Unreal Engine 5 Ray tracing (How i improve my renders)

Hello guys!
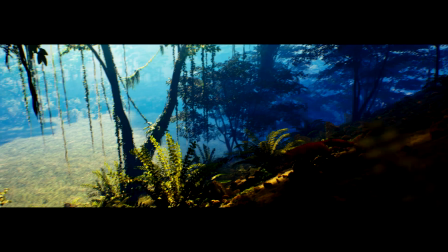1s
Do you want to know how I get my renders from this to this? Then keep watching. It's going to be a few small tips.
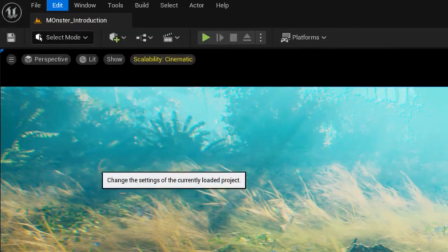18s
So first of all, you go to Edit, Project Settings, you're right here, Ray.
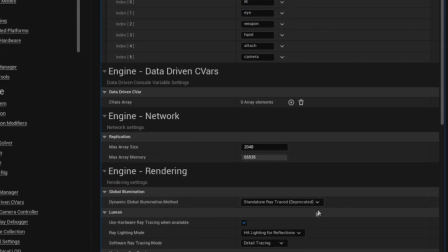26s
And you change Dynamic Global Illumination Method to Standalone Ray Traced.
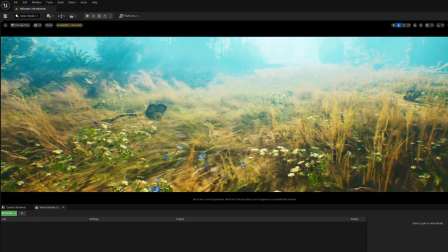31s
and that's it that's all you need to do so thank you for watching and i'm
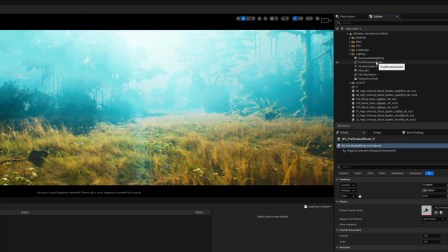37s
just kidding of course you would need to go to your post process volume and edit all the settings here to get the best shadows and better color
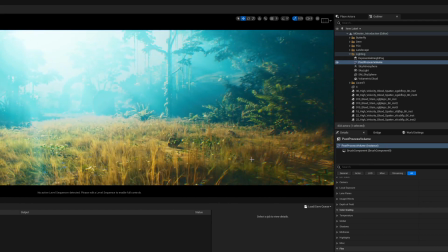48s
grading and stuff but another thing is this will be available to you only
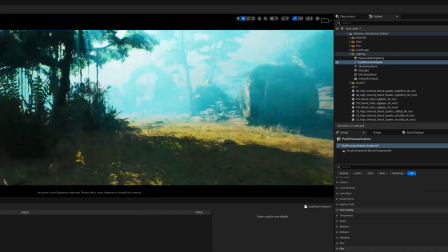53s
if you have rtx graphic card which not everyone does so
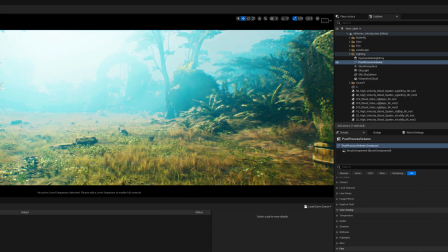59s
there is also another component to what helped me to improve the render
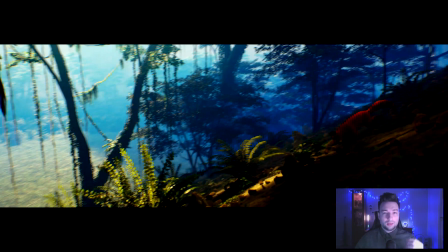65s
so as you can see first of all it looks too dark the shadows are too black
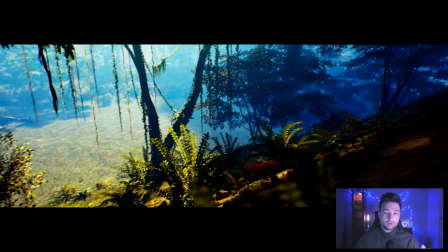71s
which ray tracing does fix so it is much better second problem
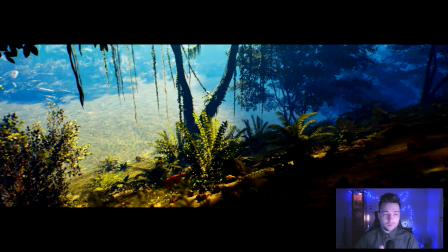77s
that i noticed is that there is no motion blur the fox is running but you
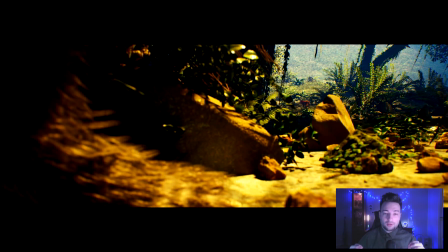83s
don't feel it as much because everything is too clean and too smooth that's one of the
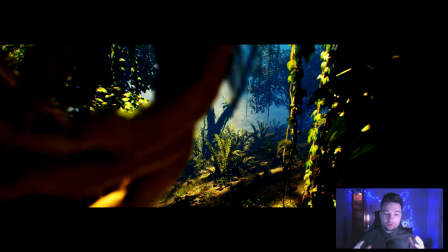89s
biggest problems that make renders look unrealistic another thing that
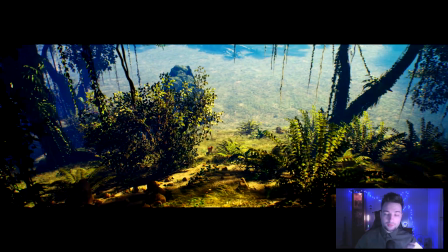95s
I see and I did not like was that stones look like clay they also
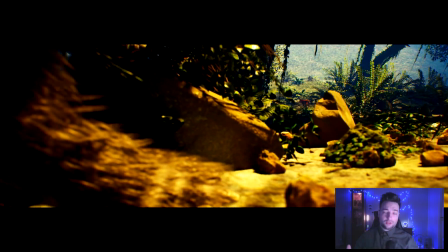100s
don't look like stones and overall you can just tell that the lighting doesn't
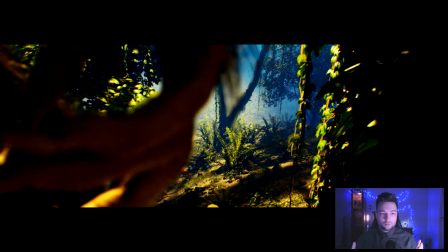106s
work it's too yellow and the stones and monster look too unrealistic
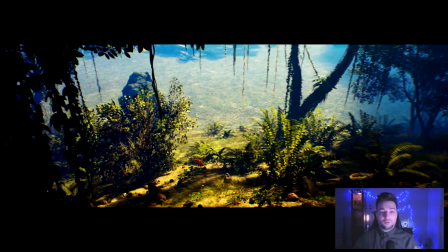111s
so let's compare this to the newer version that I have so as you
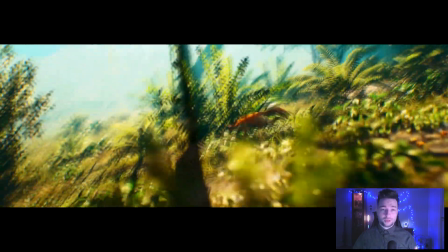116s
can see it looks much brighter shadows look much more realistic and detailed
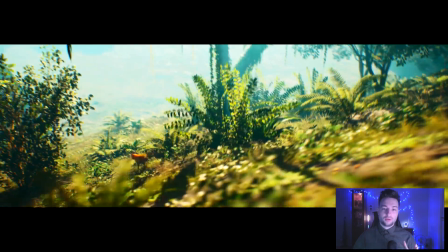121s
also you get a much better feeling of motion that Fox is actually
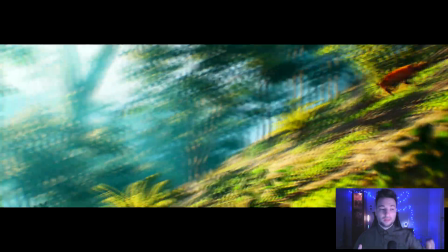127s
running because you can get the motion blur and you have the camera shake but I
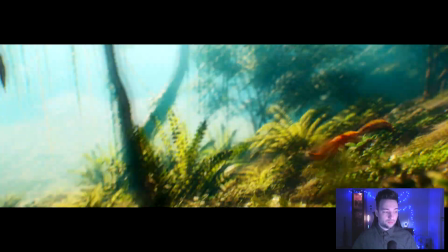132s
also changed the camera aperture focal length and focus distance and I'm going
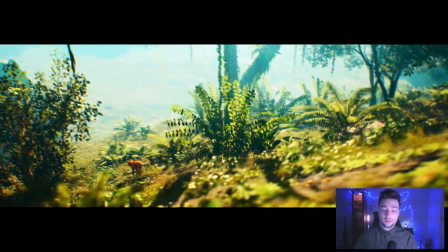138s
to show you how it actually looks in the viewport and what it actually does so stay with me so
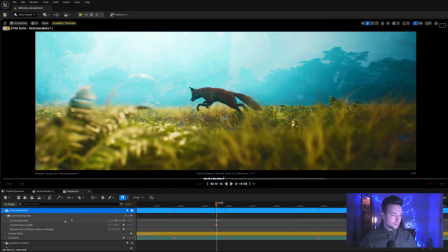146s
we are in unreal engine this is the sequence editor and down here you can see the current apache settings of the camera ground focal length and manual focus distance that you can change you
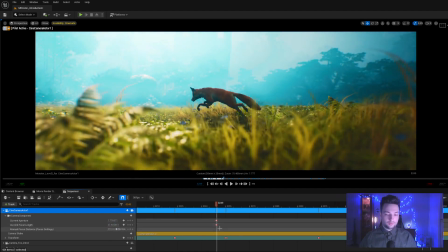159s
can see the changes immediately and they will be key frame also here in the right corner you can see camera
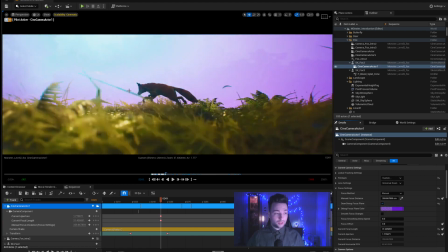167s
settings and actually activate draw the back focus plane which helps you to actually see where exactly the focus of the camera is located which helps a lot during the editing to be sure that the main object
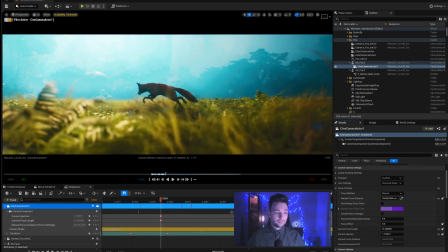182s
is in the focus so you can see that the aperture if you change it the more of the frame is in focus than it was before
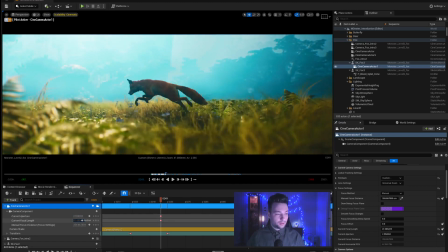196s
the focal length it actually edits how much of the frame is in the camera and
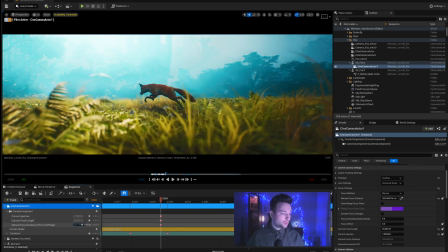206s
the last one is manual focus distance which you can actually edit which part of the frame is in the focus so you can clearly see how it works so here side by side you can see how i
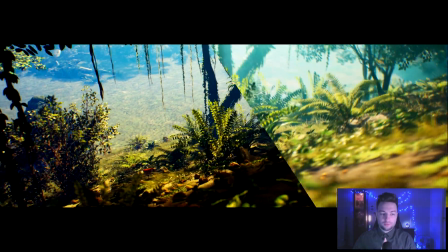220s
changed the focal length and apache which helped me to
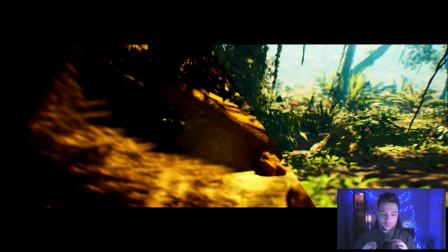226s
separate with the camera focus much better foreground middle ground and background
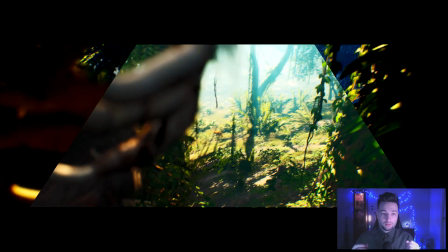232s
plus the camera shake and you get a much more realistic and better render
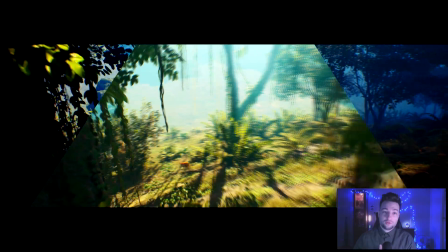238s
so now you can enjoy the comparison of these two renders one after another so